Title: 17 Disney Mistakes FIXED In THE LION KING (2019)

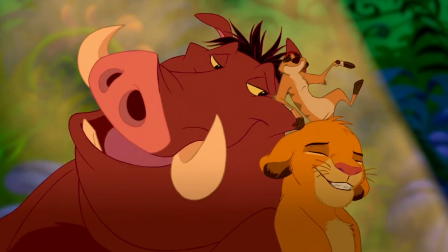[0:01]
Disney's animated Lion King will always hold a special place in people's hearts,
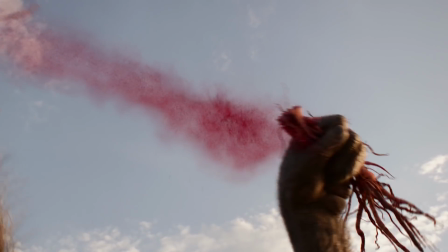[0:05]
but the 2019 version takes the opportunity to correct some of the crazy plot holes, goofs and mistakes fans have spotted over the years in the original.
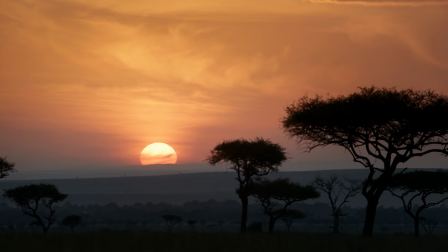[0:12]
Yippee-ki-yay, movie lovers, I'm Jan, and in this video I'm explaining how the Lion King remake fixes many of those issues from the 90s classic.
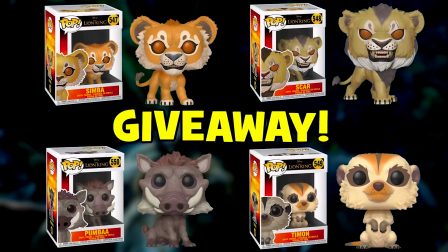[0:20]
Some spoilers ahead, so take care if you haven't seen it yet. Don't forget, my Lion King giveaway is still running, so be sure to subscribe and leave a comment about the movie for your chance to win!
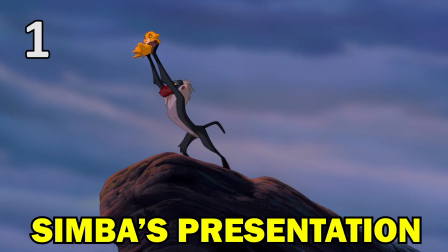[0:29]
The animated Lion King's opening scene and circle of life song are iconic moments that the remake mostly reproduces shot for shot.
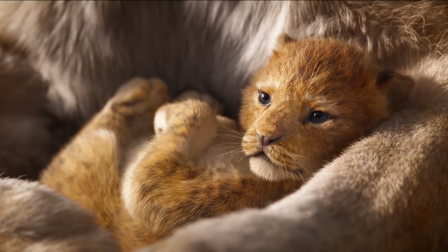[0:37]
However, it also fixes a few crucial errors from the 1994 movie. Just before Simba's presentation, Rafiki anoints him,
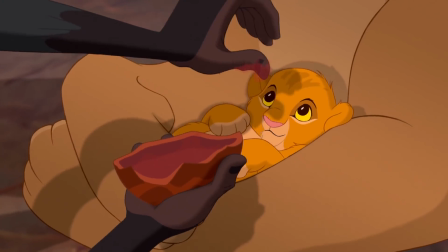[0:44]
breaking open a fruit to release a red liquid which he paints on the young cub's forehead before dusting his face to dry the mark.
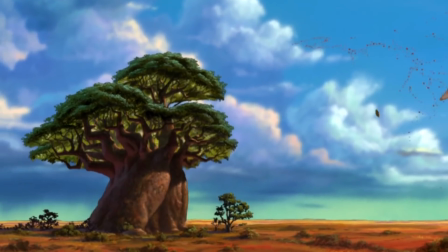[0:51]
The fruit that Rafiki brings with him appears to come from the ancient baobab tree that he lives in,
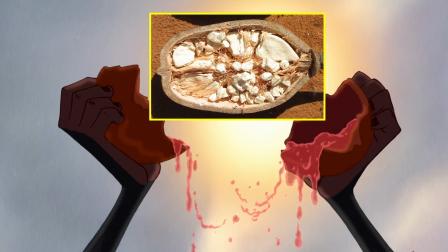[0:56]
and the problem with the original scene is that a Baobab fruit doesn't contain a red liquid and is actually dry inside with white pulp and large seeds.
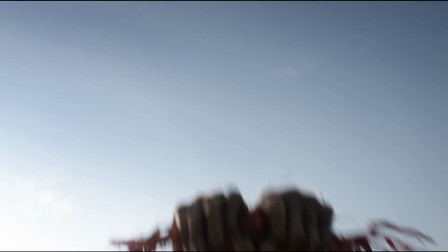[1:05]
In the new movie, the filmmakers have fixed this by having Rafiki use some red roots which release a red dust when he breaks them.
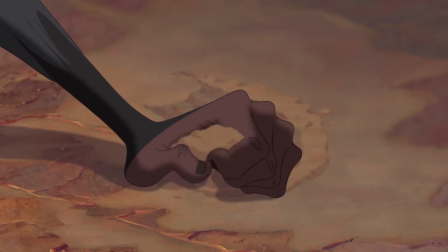[1:12]
It's also this red powder that makes little Simba sneeze, rather than Rafiki dousing the poor little cub in a handful of dust as he did in the animation.
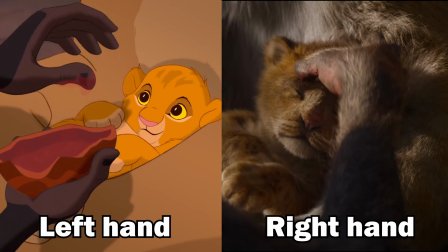[1:20]
The 2019 movie also changes the hand that Rafiki uses to anoint Simba from his left hand to his right.
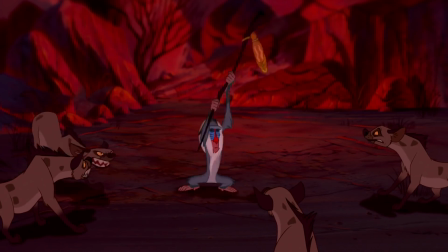[1:27]
This is consistent with the fact that Rafiki is right-handed when he's fighting the hyenas with his stick later in both movies.
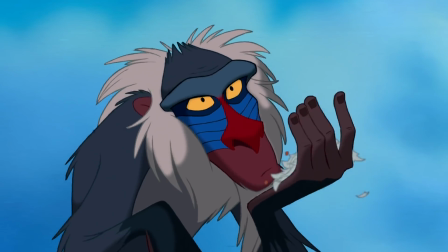[1:33]
Rafiki himself was misrepresented in the original movie as although he's modelled after a mandrill, in the film and the screenplay he's referred to as a baboon.
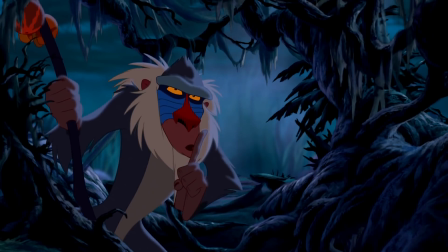[1:42]
Some of the Disney animators even thought of him as a mutated monkey and gave him physical features such as a long tail, which is incorrect for a mandrill.
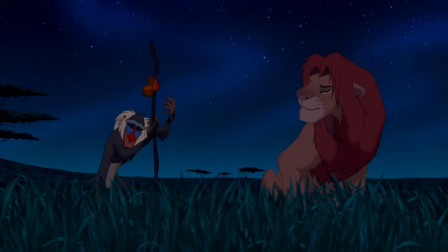[1:50] It means you're a baboon, and I'm not. I think you're a little confused.
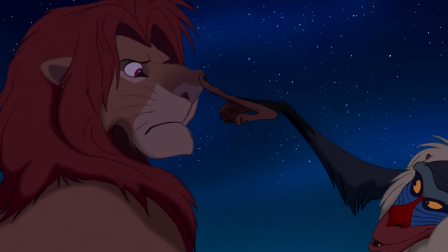[1:57] Wrong!
That baboon reference has been eliminated from the new movie,
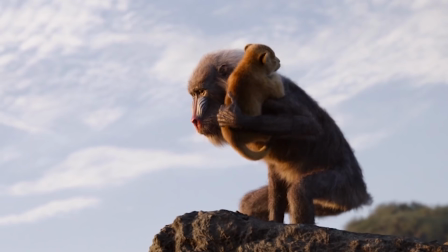[2:01]
and Rafiki's design has also been corrected by replacing the long tail he had in the animation with a short stub that's biologically accurate for his species.
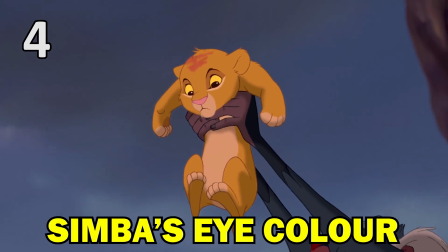[2:10]
Another mistake corrected in the new Lion King is the colour of Simba's eyes. eyes. In reality, newborn lion cubs start life with blue-grey eyes.
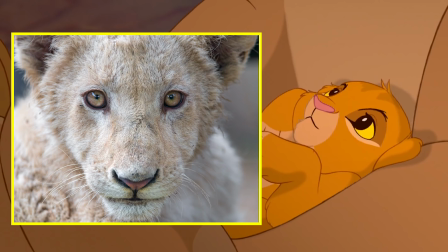[2:18]
Then after two or three months, they turn an orangey-brown colour. The remake reflects this.
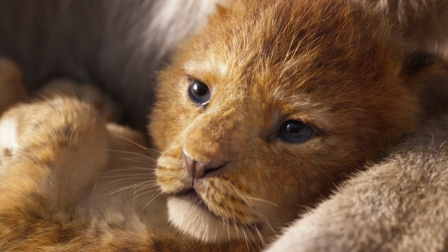[2:23]
As you can see, young Simba has dark bluish eyes at the time of his presentation. And once he's grown up a little, they're a darker yellowy-orange colour.
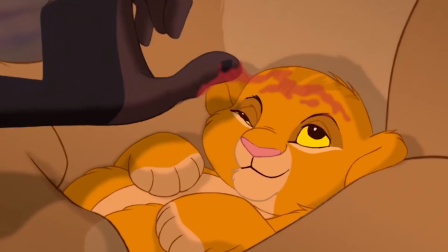[2:31]
In the animation, as a newborn cub, Simba simply has dark eyes, and when he's older, his eyes are a browny colour.
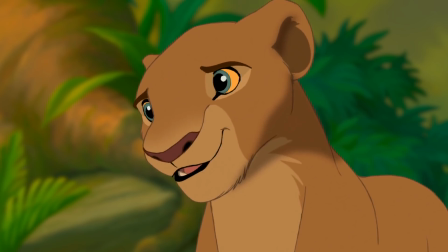[2:38]
And to make us connect with the characters and their feelings even more, the original original animators gave the lions eyes that were very like humans.
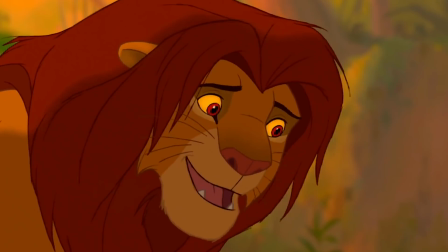[2:45]
So they have a pupil, an iris, and a white of their eyes, which is sometimes coloured yellow, even though real-life lions don't have whites in their eyes.
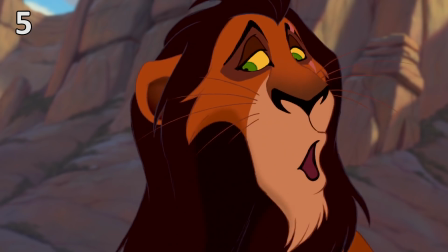[2:54]
Scar's bright green eyes have also changed for a better sense of realism in the reboot.
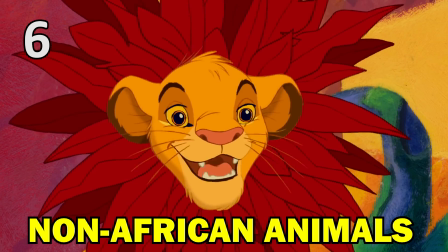[2:59]
The original movie was also guilty of featuring numerous wild animals that aren't native to the film's African setting.
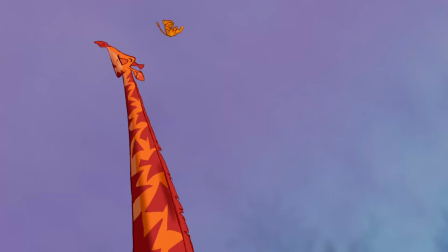[3:06]
For example, when Simba sings I Just Can't Wait To Be King,
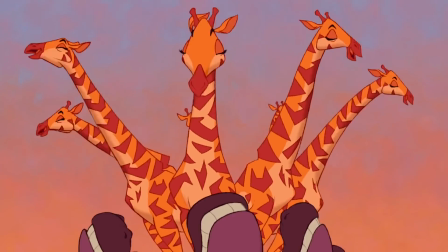[3:09]
various animals construct construct a crazy tower and on the very top are a group of giant anteaters.
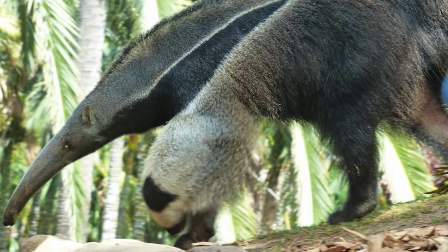[3:15]
Giant anteaters are only native to Central and South America and so wouldn't be seen in the wild in Africa,
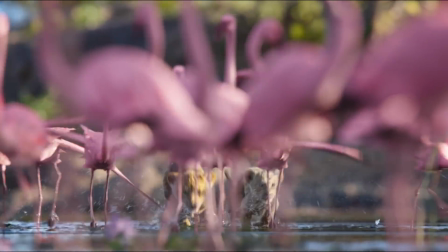[3:21]
so this time around the filmmakers have made sure there's no giant anteaters in the movie.
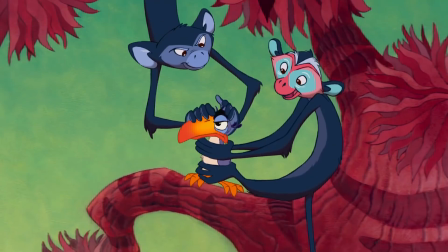[3:26]
Other non-African animals that were also scrubbed from the latest film include the tail-hanging monkeys that make an appearance during I Just Can't Wait to be King.
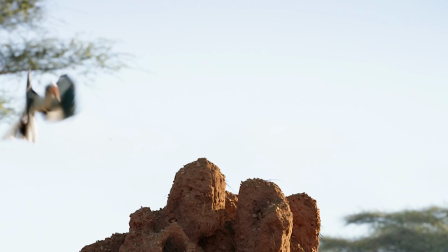[3:35]
And the gopher that pops up during Zazu's Morning Report also hit the cutting room floor in the remake for the same reason.
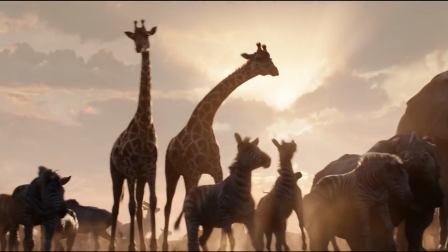[3:42] Sersu! Sir, nose from the underground.
One mistake which has been left in the new version is the inclusion of leafcutter ants.
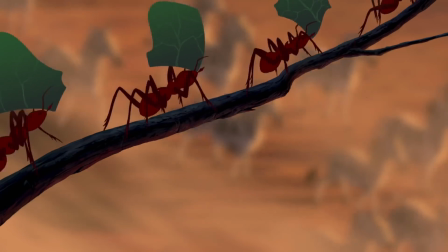[3:49]
These appear in the opening sequence in both movies, even though they are only native to the Americas.
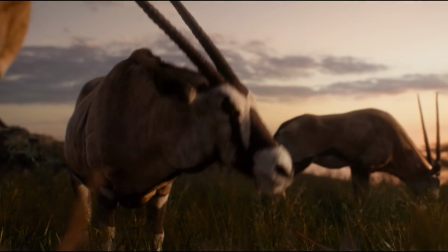[3:54]
I think they kept these misplaced ants in the film for two reasons. First of all, the filmmakers wanted to keep the circle of life sequence more or less shot for shot.
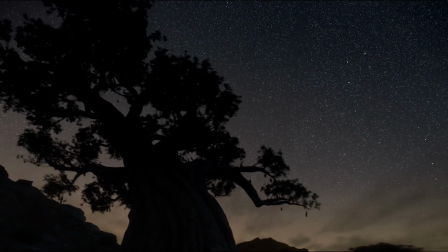[4:03]
And secondly, the ants play a special part later in Rafiki discovering that Simba is still alive.